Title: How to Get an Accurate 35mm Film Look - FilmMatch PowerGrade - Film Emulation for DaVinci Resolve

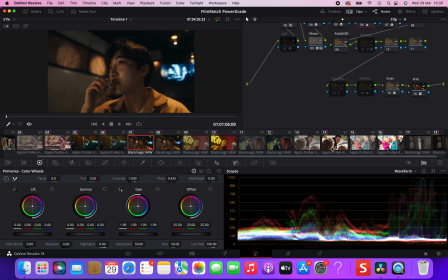(8:24)
Let's now go to some clips shot on the Sony FS700.
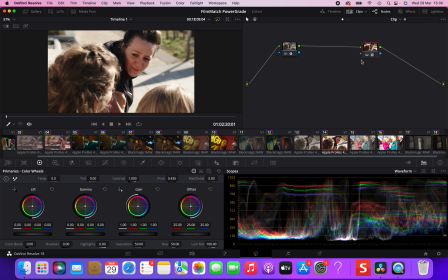(8:30)
Here we have the Rec 709 version of the image,
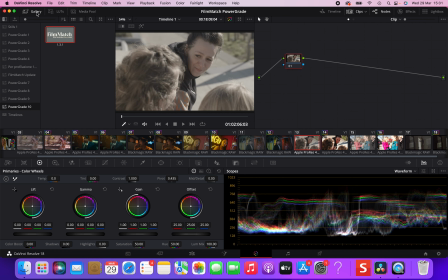(8:33)
and let's now apply the film match power grade.
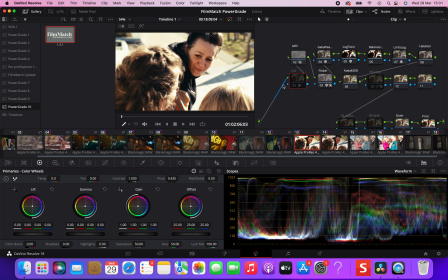(8:39)
And this time we gotta use the color space transform, which is the first node of the power grade, because this is not Arri Alexa footage. So we gotta transform it into Arri Alexa footage.
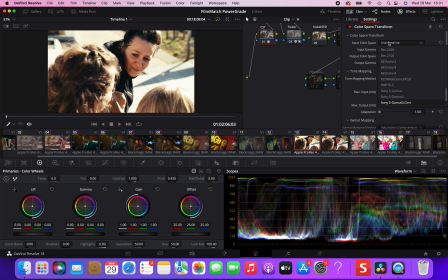(8:52)
And this was shot on Sony, so it is Sony S-Gamut3.Cine S-Log3.
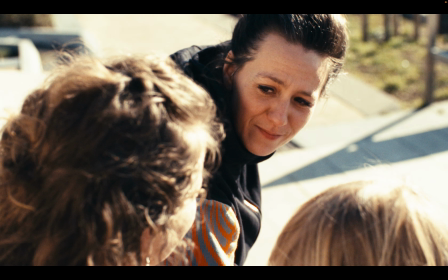(9:00)
And this is how the emulation should look.
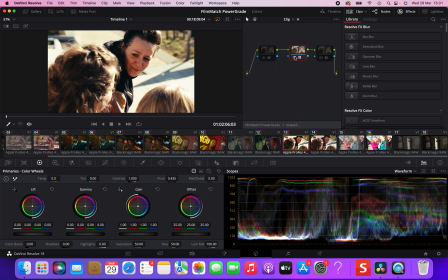(9:05)
Let's just switch to the very vibrant version, because I love it, as you could tell by now. And I want to show you one tool that is
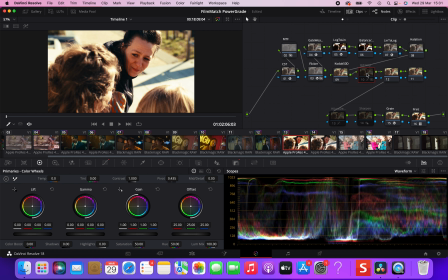(9:20)
disabled as a default, but which is really, really nice, which is the highlight compression.
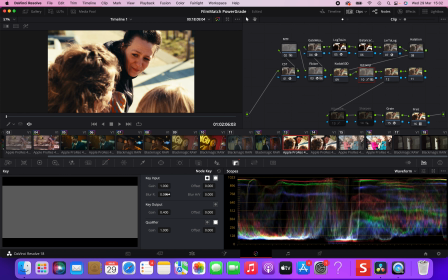(9:25)
So let's enable it, and to make it clear what it does,
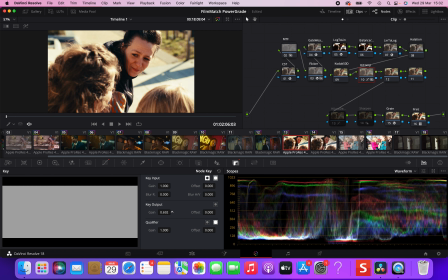(9:31)
let's bring up the key output of the node.
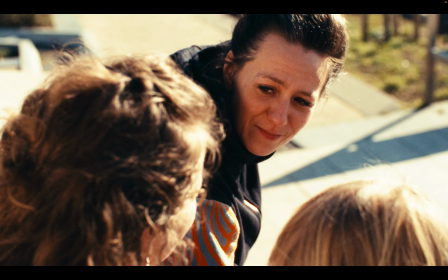(9:37)
And as you can see, it compresses the highlights in a very filmic way. You can see.
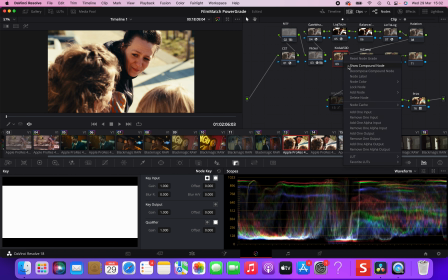(9:49)
One other note that I like to use, especially in combination with the vibrant version of the LUT, is the high-low desat node, basically it desaturates the highlights and the shadows a bit, just a little bit,
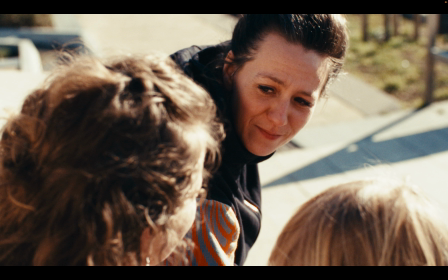(10:06)
in order to clean them up. And this is before and after. It's very subtle, but I think it goes a long way in certain situations. And let's compare the skin tones of the Rec 709 version to the film emulation version.
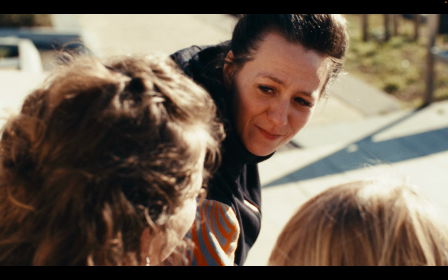(10:25)
And I mean, the difference here as well is night and day, I would say. Rec 709, film emulation. Okay, so let's move on.
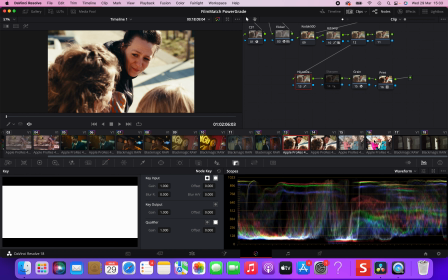(10:39)
And now I want to show you something very nice about FilmMatch in regards to overly saturated colors.
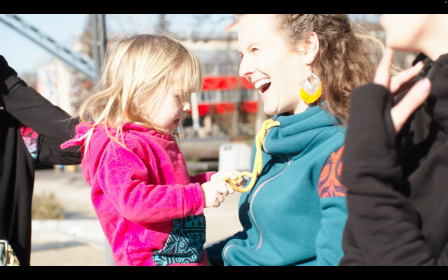(10:48)
Okay, so here we have this clip shot on the Sony FS700, which is clearly overexposed.
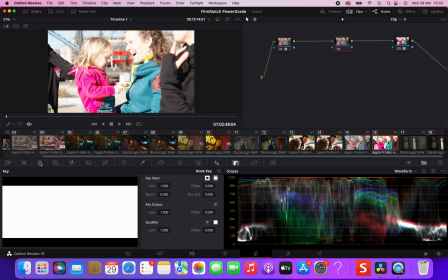(10:56)
So we're gonna bring down the signal a bit. Oops.
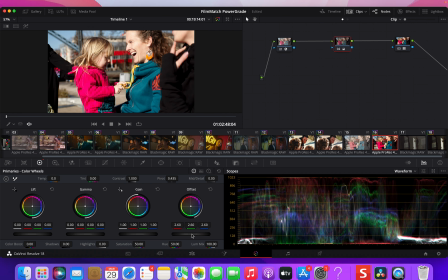(11:02)
Okay, to about here, I would say. Yeah. Okay, nice. Maybe too much. Okay.
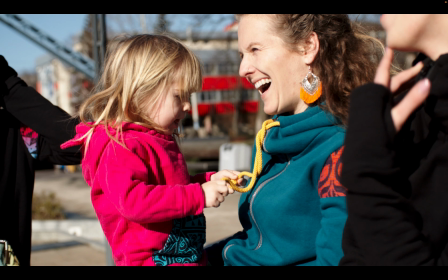(11:14)
As you can see, the colors are very, very saturated, and the little girl's jacket basically punches you in the eye. And I want to show you how FilmMatch handles oversaturated colors, like oversaturation in general.
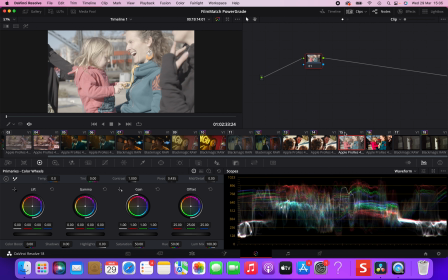(11:31)
So let's apply the PowerGrade.
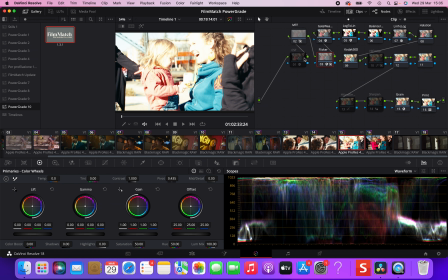(11:38)
Clearly overexposed.
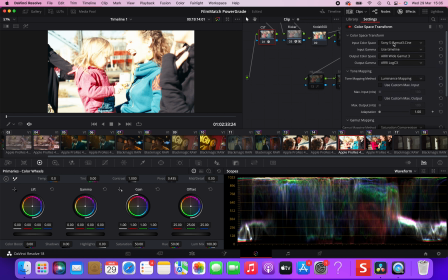(11:44)
Let's enable the color space transform. And okay, so then let's balance the exposure in this node as I taught you before.
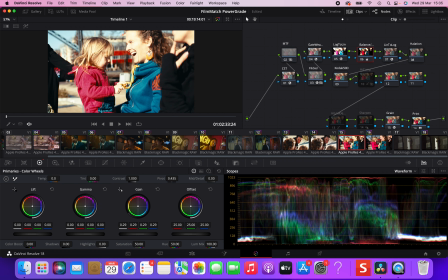(11:56)
Let's bring it down a bit. And even if we apply the most vibrant version of the LUT,
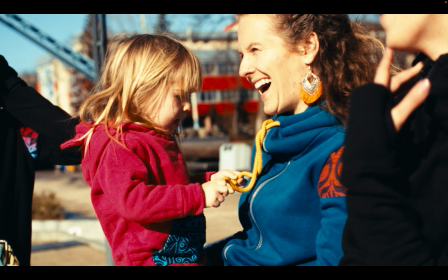(12:11)
which maybe I wouldn't do here because the image is very, very vibrant already. See how the film emulation compresses the overly saturated colors,
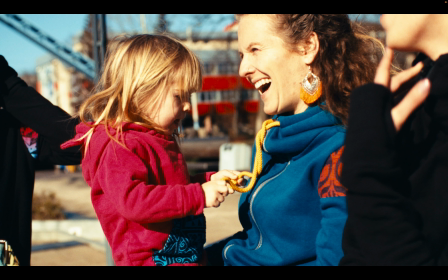(12:22)
and the little girl's jacket doesn't punch you in the eye anymore. And also the reds in the background are very, very dense and nice.